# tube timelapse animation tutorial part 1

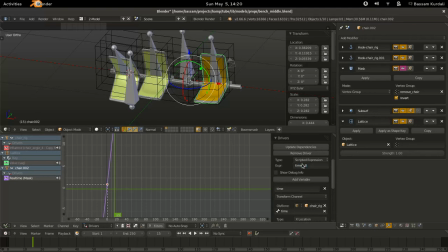Now we can copy and paste it because we really care more about the rendering, visibility than the viewport visibility of course and just checking to see that it worked and now as I move that to the beginning and to the end it disappears after a certain amount of time so we kind of
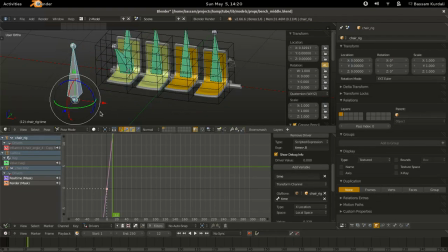lost the chair as this thing is aging so I'm gonna go over to the shapes I'm gonna add a
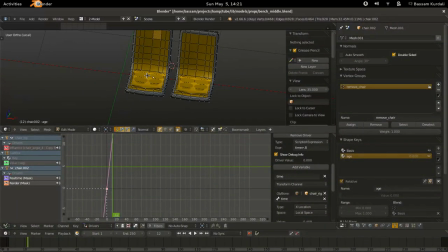basis I'm gonna add a little kind of deformation shape key and
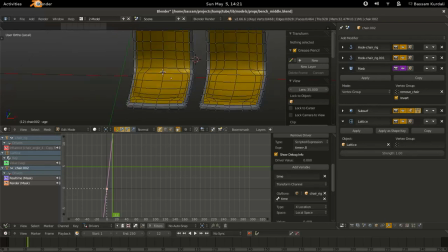using proportional edit mode is useful here so that you can have a bunch of verts move at the same time so kind of imagine somebody sitting on the chair a lot and making it sag underneath them or
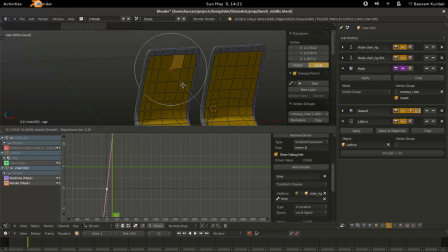you know whatever stuff like that so i'm going to add like basically move that middle down with proportional editing and make that chair look like it's sagging a bit we can sag the back and we can you know we can be you know we can be extreme or
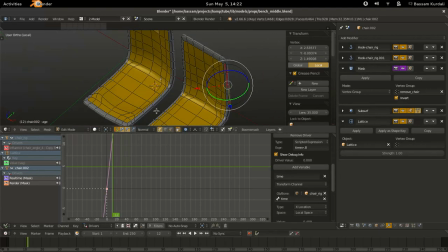mild as we like the important thing is to try to use the shape keys to give each chair it's slightly different slightly different look so it looks a little bit less procedural especially since the shape key is only one shape key in this case you could do two so they're gonna actually like progress at the same time.
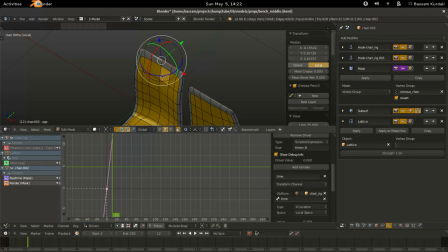So if you do identical deformation with identical timing, it's going to look too similar. So I just want to make sure that they're not exactly that. And finally, we add the driver.
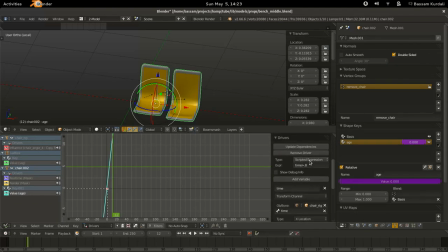And it's much the same thing, we're going to use the average value instead of the scripted expression. See here, I just pasted that driver right on there and switched it to average value, which really saves a lot of time.
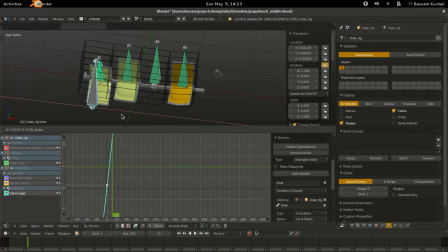And now if I drag that bone across that shape key is going to start manifesting itself over time which is kind of nice let's do the same thing to the other two chairs
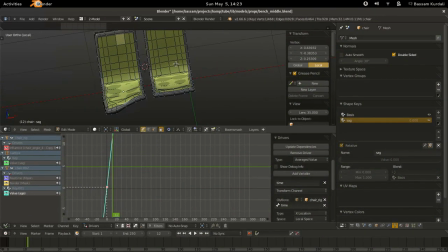just add another shape key and you
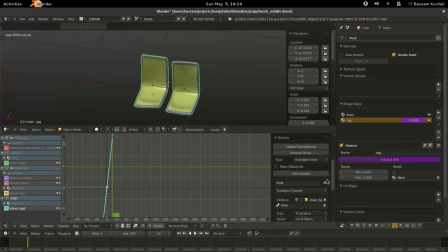know go to town and I can use a scripted expression to make it progress not quite at the same rate as the other one. So if I subtract something from time, it will actually start from 0 because the
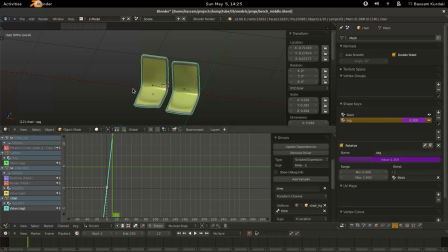shape key is limited to go from 0 to 1, but it'll start a little bit later. So this one won't actually start deforming with the other two chairs.
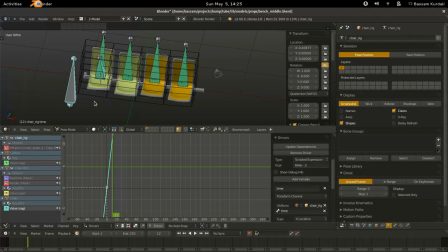It'll start a little bit later just to give a slight variation to the, you know, so that not everything is timing at the same time. It gives it like a little bit more of a staccato feel that
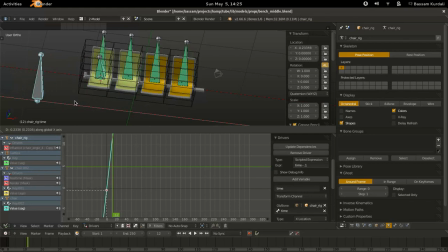is kind of acceptable when you're doing something that's time-lapsy, that you kind of feel like these discrete events happen at moments in time and gives a slightly staccato feel to things.
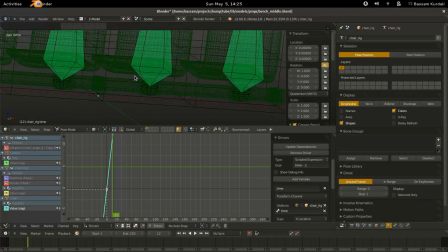Okay, so the thing about the disappearing chair is that we haven't done anything about making, doing anything with the bottom part of that chair,
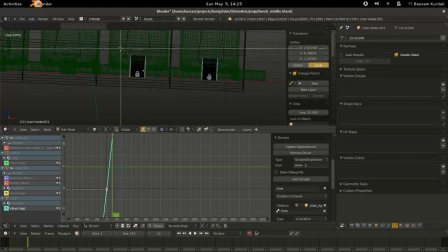And what would be cool is if it falls off at some point and ends up on the ground,
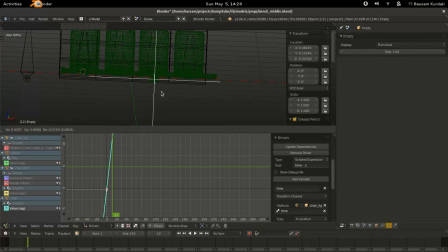presumably at some point after the chair itself has disappeared. So I'm going to basically hook it to an empty.
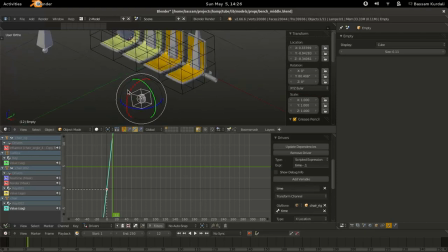And we can just move that empty where we want the thing to have fallen to. And we can rotate it, do whatever we want with it.